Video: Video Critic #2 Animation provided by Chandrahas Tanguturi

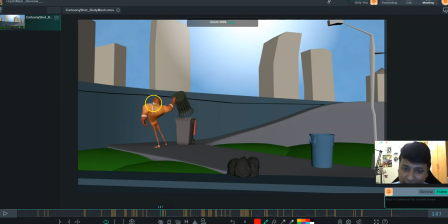Also, the fact that he is not using his hand, this hand, which could be used in a very creative way for something like this. If he's like this, he can actually use it like his arms. You can put his arms like that, and then his arm can come from here,
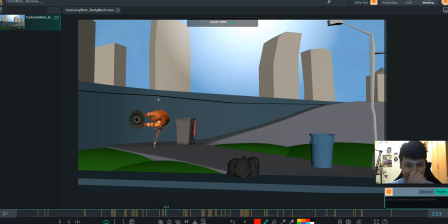all right, and then get added to the entire momentum of the shot. That will be like something really crazy and fun to watch, and really smooth for that matter.
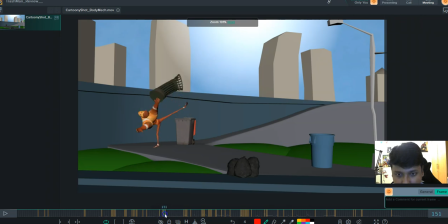Again, there is a triangular path that the leg takes. It takes somewhat of a straight, I think, path that goes on.
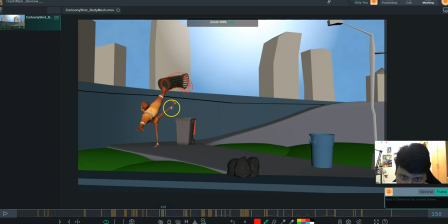Yeah, like it goes from here to here straight, and then goes there, and then it travels here, and so there is a kind of feel that goes in,
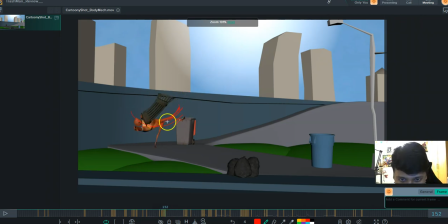and we can swoosh his leg, like this a bit, instead of this folding here as of now. So what we'll do is it will add to the curve of the entire body, and that will in turn add a nice softness to the entire
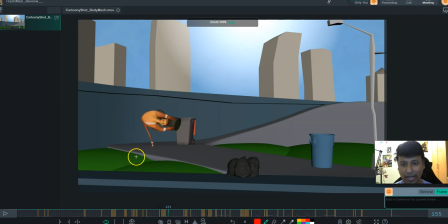the way that the leg is moving and gets joined with this fellow over here. So I see you have stretched the neck over here. That means the neck is stretchable, which I will I was wondering if the neck is stretchable or not. I'll come back to that in some time.
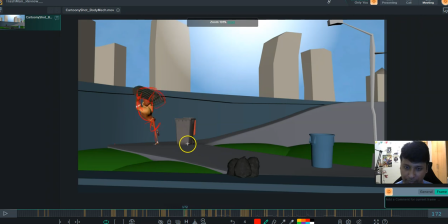I think you've tried to give some variation during the spin so that it doesn't look all in like one direction.
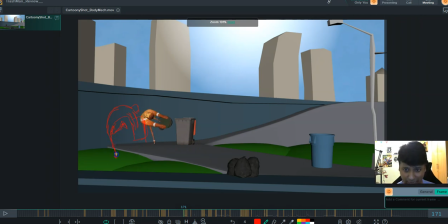I think instead of this pose, if we could have somewhat like this, so he's ready to like bang the the dustbin onto the ground. So after that, we could have a like a better leg like this going up.
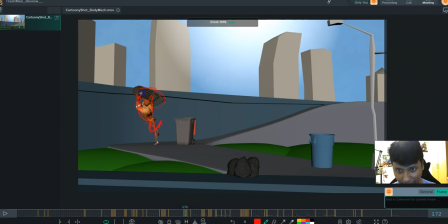All right, we could have a better pose, a slightly better angle for the trash can, a slightly better pose for the hand, which flows through the body. And then the next one could be actually this is a pose where he is arched like this.
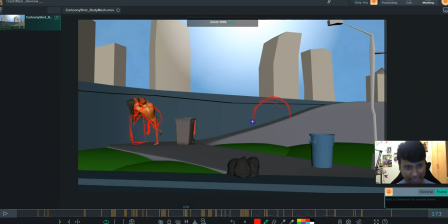It's arched like this. He's keeping the trash can. That's his hand. He's keeping his trash can, over there. His chest and his hip is over here. He has that leg up here, because in the next frame he's going to kick back.
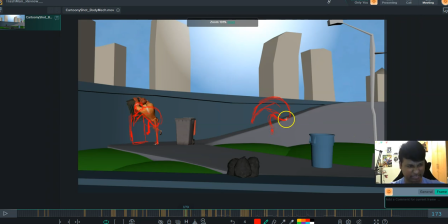So he needs the momentum to make that happen. So that and this leg could flow with the curve of the body. All right. And what will happen is this trash can touch the ground straight and lightly stretched.
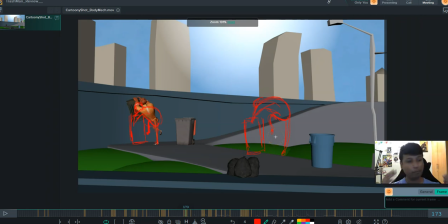When we all know that the impact happens at the moment when it's touching the the target, it needs to be stretched, bouncing ball, darts, arrows, you name it, whatever, classic examples that we take off is this.
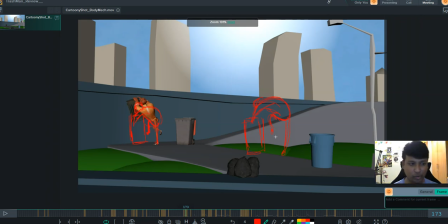And then the next frame is when the compression needs to happen, and that's where the bang comes into play, right? So this, and then he can go into that pose.
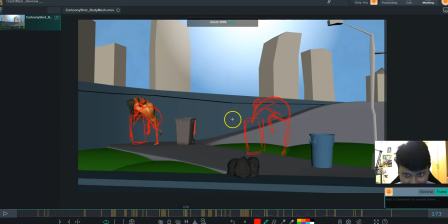So he has this anticipation of a leg here. All right, I think this is a better pose that I've drawn here than rather than that. So follow this one if you can, and the next one is like bam, and he could have even more a straighter, like a nice flowing through curve for the
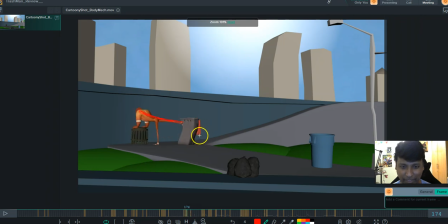dustbin kick.
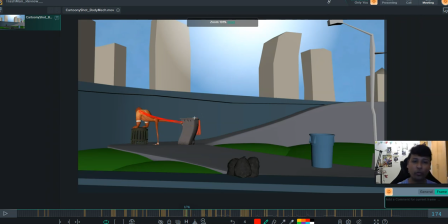And I believe the amount of force that he used for the dustbin, the way he kicked it, the spacing should be like, if this is the spacing, the next should be here, and then the next should be here,
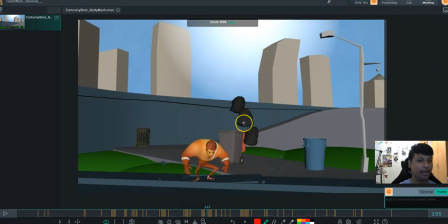and then it can probably slow down by the end, and not like.
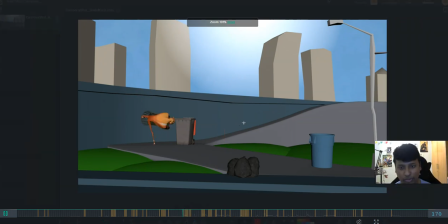So what happened is all of this force that he's gathered and pushed it, then your dustbin doesn't respond to it really well.
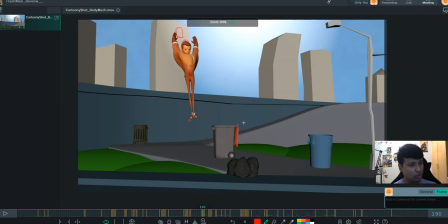Either the dustbin needs to spin really fast and go slow, because the energy has to go somewhere, right? So if he kicks it in an angle, either it starts to spend all that energy as all that kinetic energy as rotation or translation.
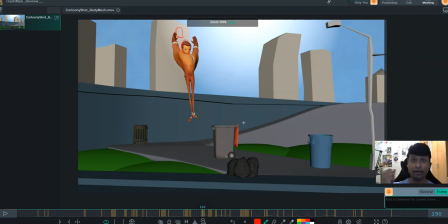All right, any one thing should be very very prominent, right? So that is not happening over here. All right, and the other thing is that when he goes, again he gets into a role.
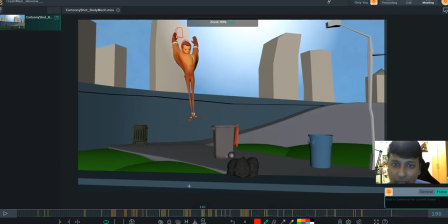I think that we can excuse as a part of his personality. What I am actually looking at
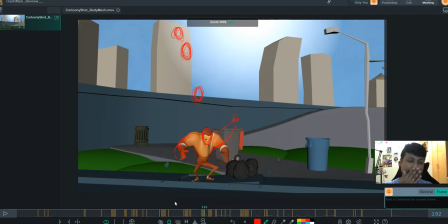is the way the spacing again is working in play here. So for example, this is the spacing, overall spacing that's going on over here. So there's one here, another here, and then another here, and after that it just is another here,
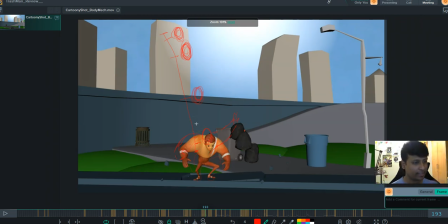like all of that action, all of that motion, where did he go? Like, I don't know, it just kind of vanished.
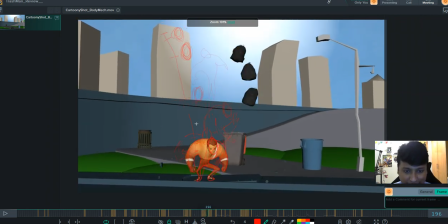And then you see that he goes slightly lower, and then he just jumps up.
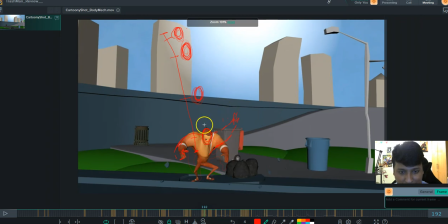So for that to happen, let's keep this spacing slightly closer here, this spacing slightly here, and then he can probably rest his
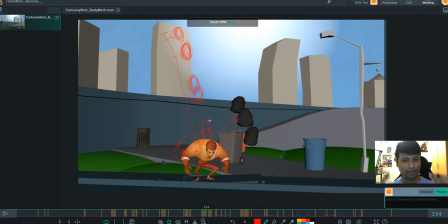body and his head in a nice cushion, so that our eyes doesn't get any jerks. And also use his hand to create a pose that's not mirrored.
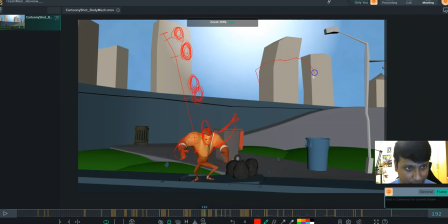Like this is like what he's having right now is a mirrored pose. All right, this is exactly he's making an M right now. So let's make it a like an S curve. Let's give something that is different.
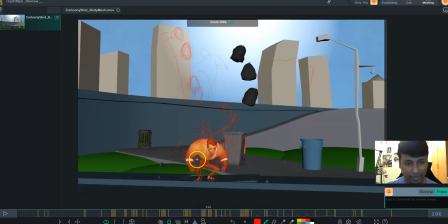All right, and then he can come and this thing. And then I was thinking that
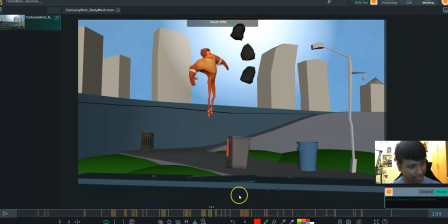that instead of him going straight up and then striking this pose, why not go like this?
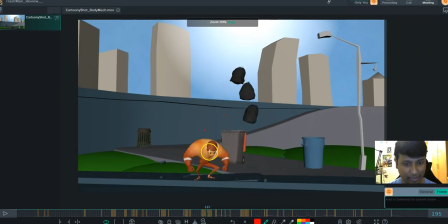All right, like take one more frame
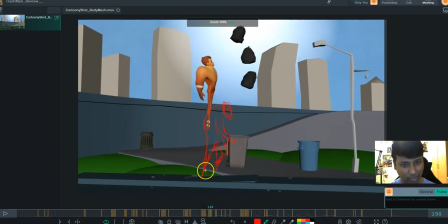and jump and then reach this pose. So you'll have something like this instead of such a huge gap from here to here. Like if you see the head, like such a big gap for head, and then like not that much of a gap in the next frame.
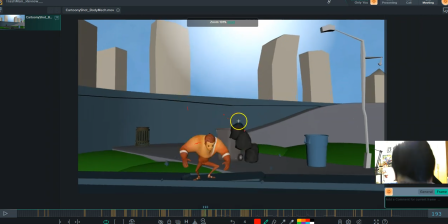So the spacing gets all jumbled up. So take your time to make him really like take an antic to jump.
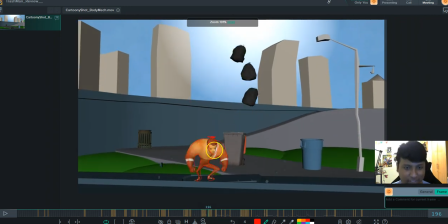And after this, this is a slight antic which says that audience, okay, I am going to jump.
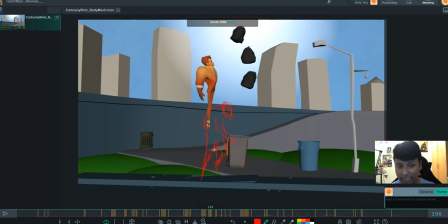So the next pose, instead of that could be this guy. This guy could be somewhat like this. The left hand could be like this. The right hand could be somewhat like this. He can use one leg or both leg.
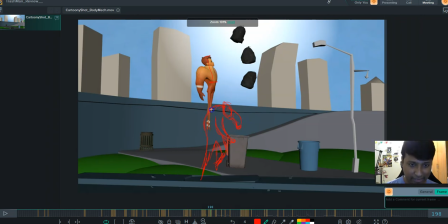I leave that up to you. He'll have a slight hunched back because his lower body is pushing him. His upper body is getting ready to do that volleyball smash thing. So he needs to be curved up a bit.
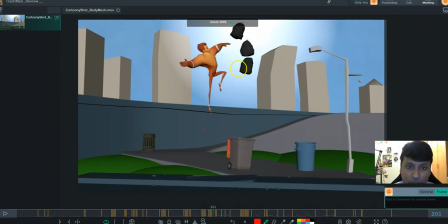He goes up, goes into this pose, and I think he can have this hand slightly more down, so that when he goes up, he can have like a better way of hitting. Also,